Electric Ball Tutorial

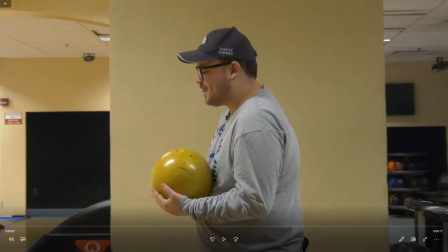So for this video, I kind of have to do it in a weird way because if I go to
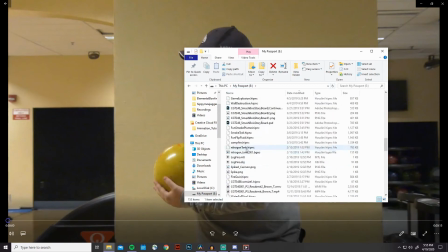my Electric Bowling Adobe file, I'm actually missing some files from it.
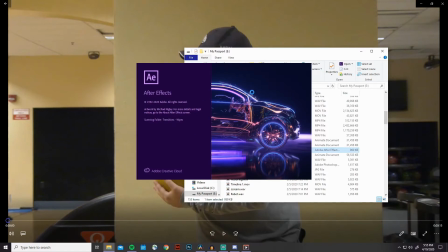So if I go into this, I'm missing like 6 pieces of files, so I can't really walk through
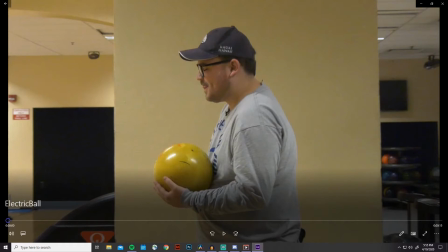what's going on here necessarily. I can show you everything that's entailed in the screen.
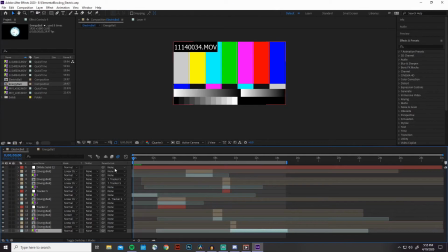I think it's the footage that I'm missing. But I guess I could go through and talk about the energy ball. Yeah, I can at least do that.
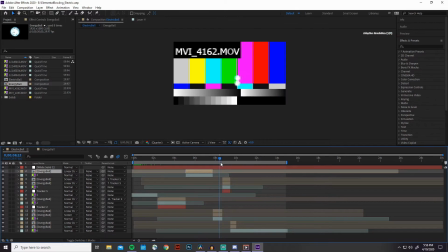You can see like so this is, I'm just missing the footage right now, but you can see where all the energy ball is and then like the lightning strike.
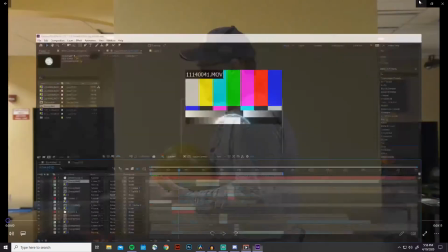So let's walk through it in here and then maybe I can explain it in the program.
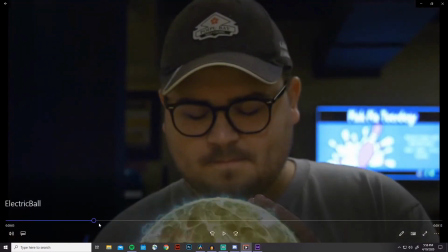So I created an effect in After Effects.
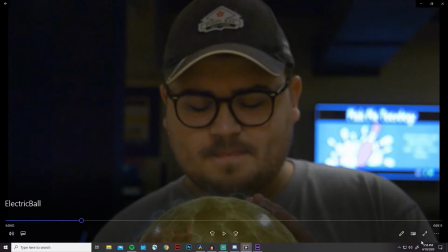That was essentially an energy ball, and I knew I wanted some sort of electricity looking kind of effect, so I actually looked up a tutorial on After Effects that that was about how to create an energy ball,
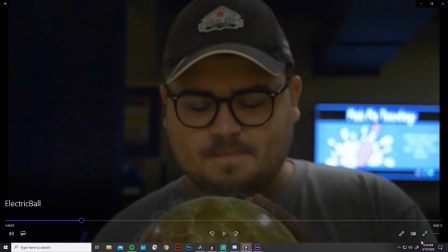and I was kind of looking for more of a lightning effect, but I was able to manipulate it so I can get a more electric looking effect.
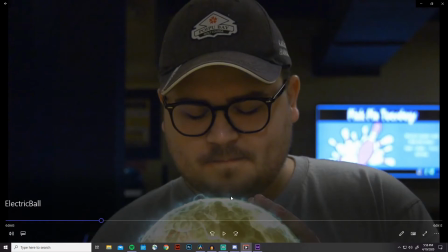So essentially right here, what I had to do was I basically had to animate the position of the ball.
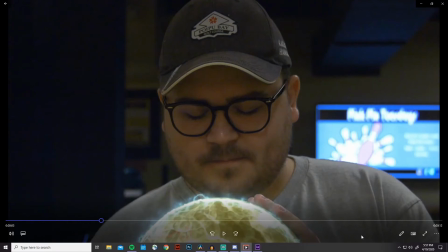Scale wasn't an issue. I just had to animate the position of the ball so that way it was following him with all those little sudden movements.
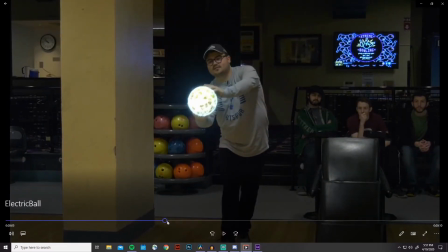And here we have that same effect.
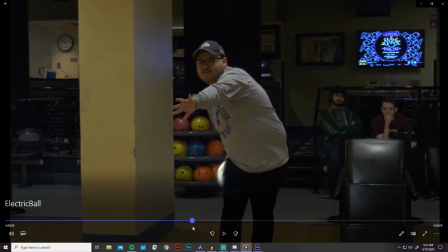And notice a big important thing to note when you're doing effects like this is make sure you always have motion blur turned on,
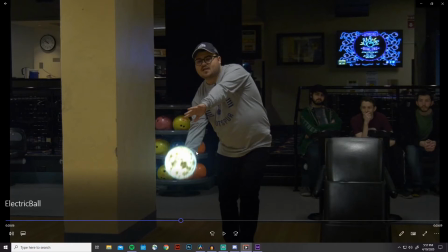because if there's no motion blur, it makes things look very,
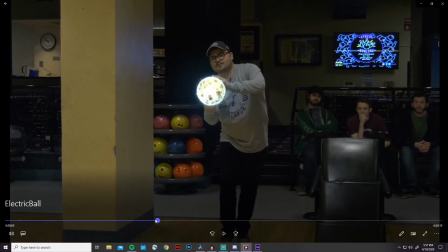very real, and people instantly start to question like whether it's like it just starts looking bad.
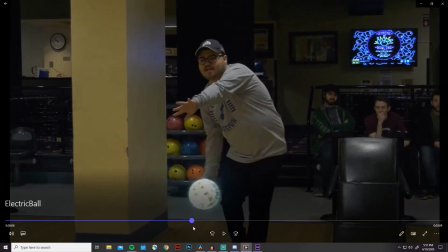Like this looks okay, but with like the motion blur, it definitely looks good. It looks better than what it would be if there was no motion blur.
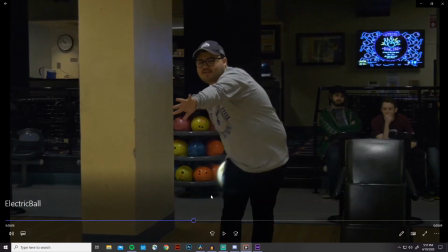And so right here, when it gets back behind his pants, I had to do a very similar thing, like I said, with the rotoscoping in the late video. I had to rotoscope the ball going behind him.
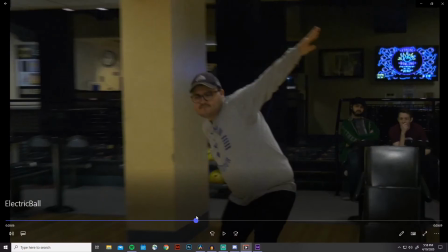That's a little error there, but it's not behind him for very long.
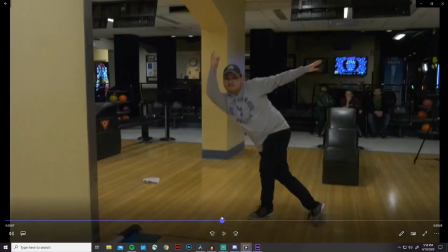Most of this motion
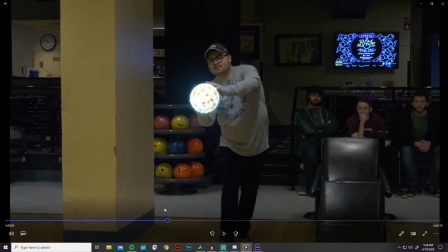I tried tracking it using I think it was 3D tracking to track the position and the size of it. It did not pan out the best, especially once it got around these like yellow balls.
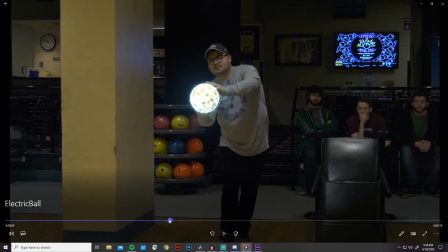It started getting off target a lot, so I had to hand animate the size and the scale as it was going back and forth.
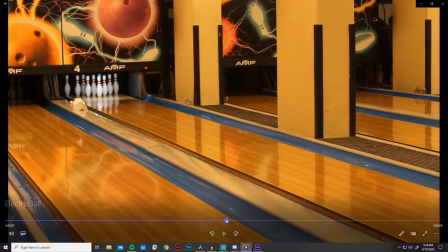I think I missed a frame there. And so another thing to note, when the ball's rolling down the lane, you notice there's 2 instances of it.
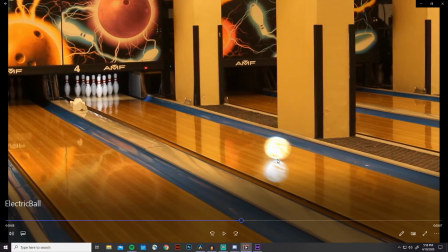So there's 2 copies of that energy lightning ball effect. One being screened. Essentially, I'm just screening it on the lane, and the other one's being screened on the top.
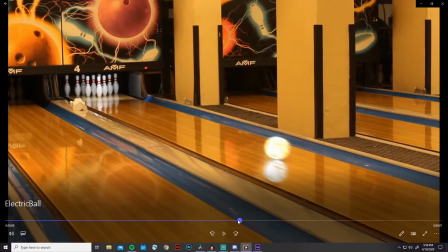This also had to be done by hand, so I could get the notice the motion blur.
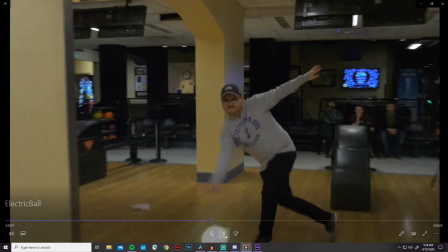So it makes it look just a lot cleaner, more realistic.
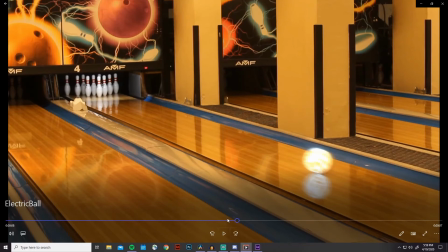And another thing to note is I had to have the effect rotating in the same direction as the bowling ball, or else it would have looked really awkward without having to do that.
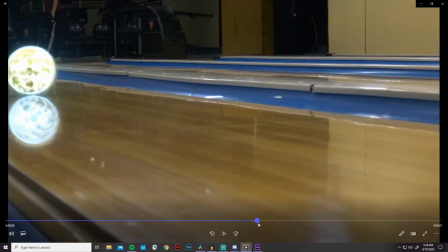So it's going down the lane. Here's another shot of it with the motion blur on.